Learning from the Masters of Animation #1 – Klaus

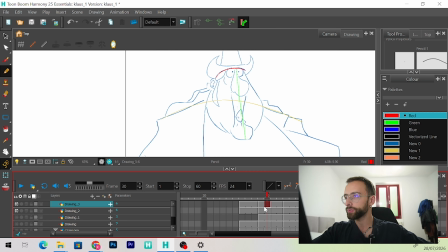(69:06)
Here there is anticipation, so that the first line is really close to the first one. This line is really close to the first one, and then here we have an intercalation, here down the last line.
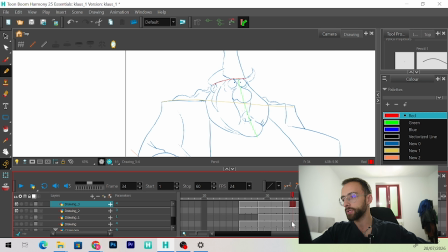(69:25)
And as you can see here, there is a slowdown too, because there is no big movement from this to this line. And these two. Here is the big difference. Here. Well, now we take the
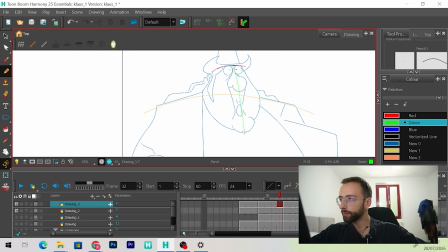(69:41)
face arc and we can see that, yeah, is almost in the middle. There is a big shift here, which gives it more appeal actually, but it's pretty close to the other.
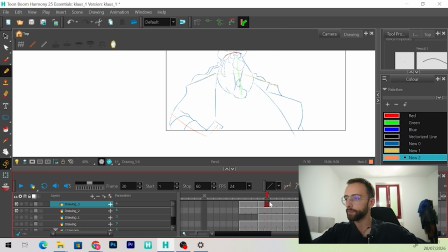(70:02)
Let's see the hand. The hand still is closer to the frame before than the one after, so that we have a bit of anticipation here too. and of course he is going to slow down here. As you can see here, there is the big movement, and it's fun, I think, and it's pretty.
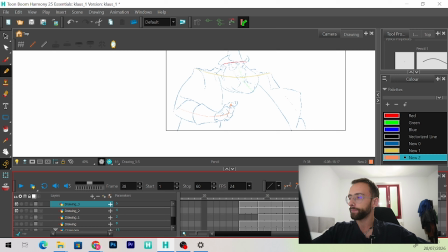(70:22)
The main point, of course, is to change these timings of each part of the bodies differently from the other parts, so that we have these different changes in every aspect of his body.
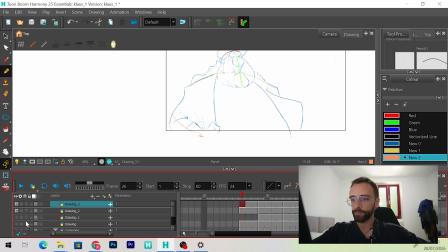(70:45)
Perfect. Now we did frame 31. So let's go back.
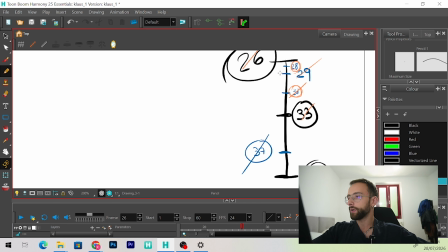(70:53)
And we miss here, following his timeline, frame 28.
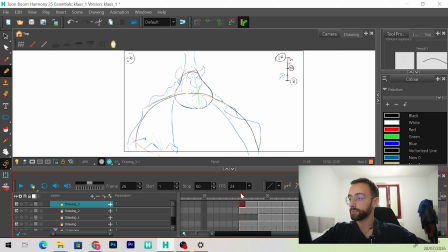(71:00)
Of course, the timing charts is really important also to give it to maybe other animators, so that it's pretty understandable. Now we need the 28.
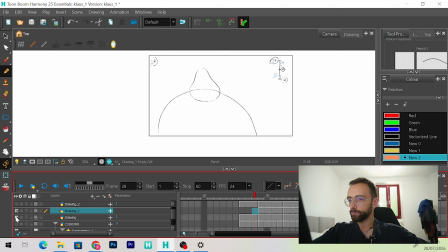(71:15)
So here we have 27, 8, 9. It's really close. Like it's like here. Let's do everything from the beginning. So we are here, and let's say this is our frame.
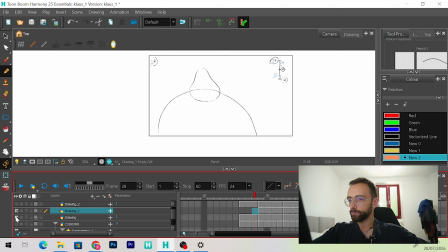(71:39)
No, wait, here.
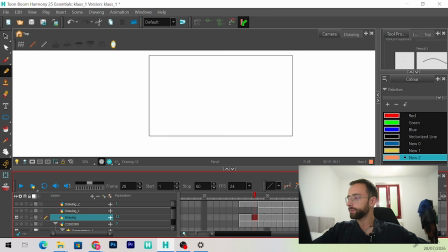(71:56)
Here is the frame. Let's say we intercalate in the between the two.
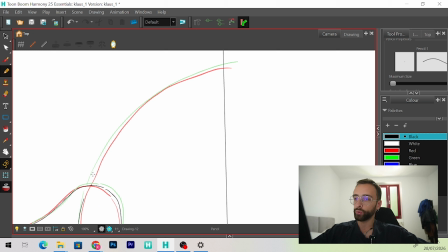(72:03)
So we have too much on the screen in the next frames. We are here, we take the black and we intercalate here in the middle. Now, as you get closer to the
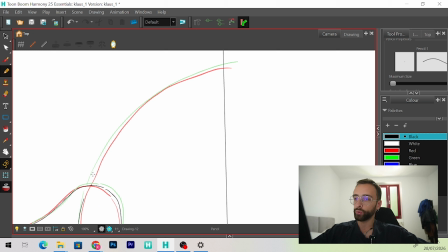(72:19)
next and previous frame in the timeline, it's going to be more sure that you are going to intercalate in the middle, because if you are not doing that, it's going to ruin all the animation, because the difference in time
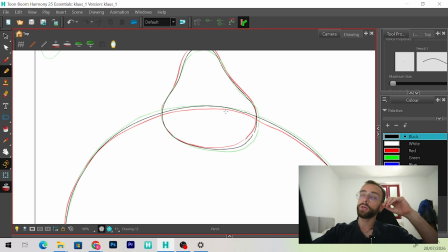(72:38)
is not going to be it's going to be visible,
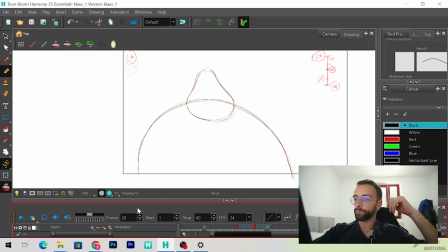(72:43)
so, and it's going to ruin the illusion of life. So we have here, and
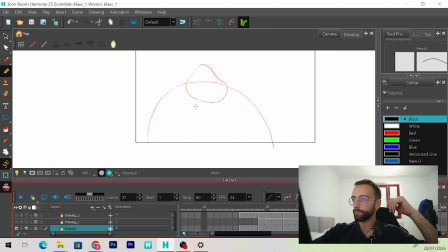(72:52)
finishing, you can see it's fine, but it's here we miss one. It's fine, but it's not as good as the one
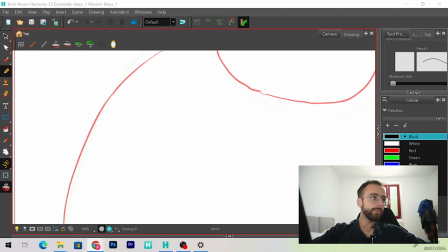as Andrew did it.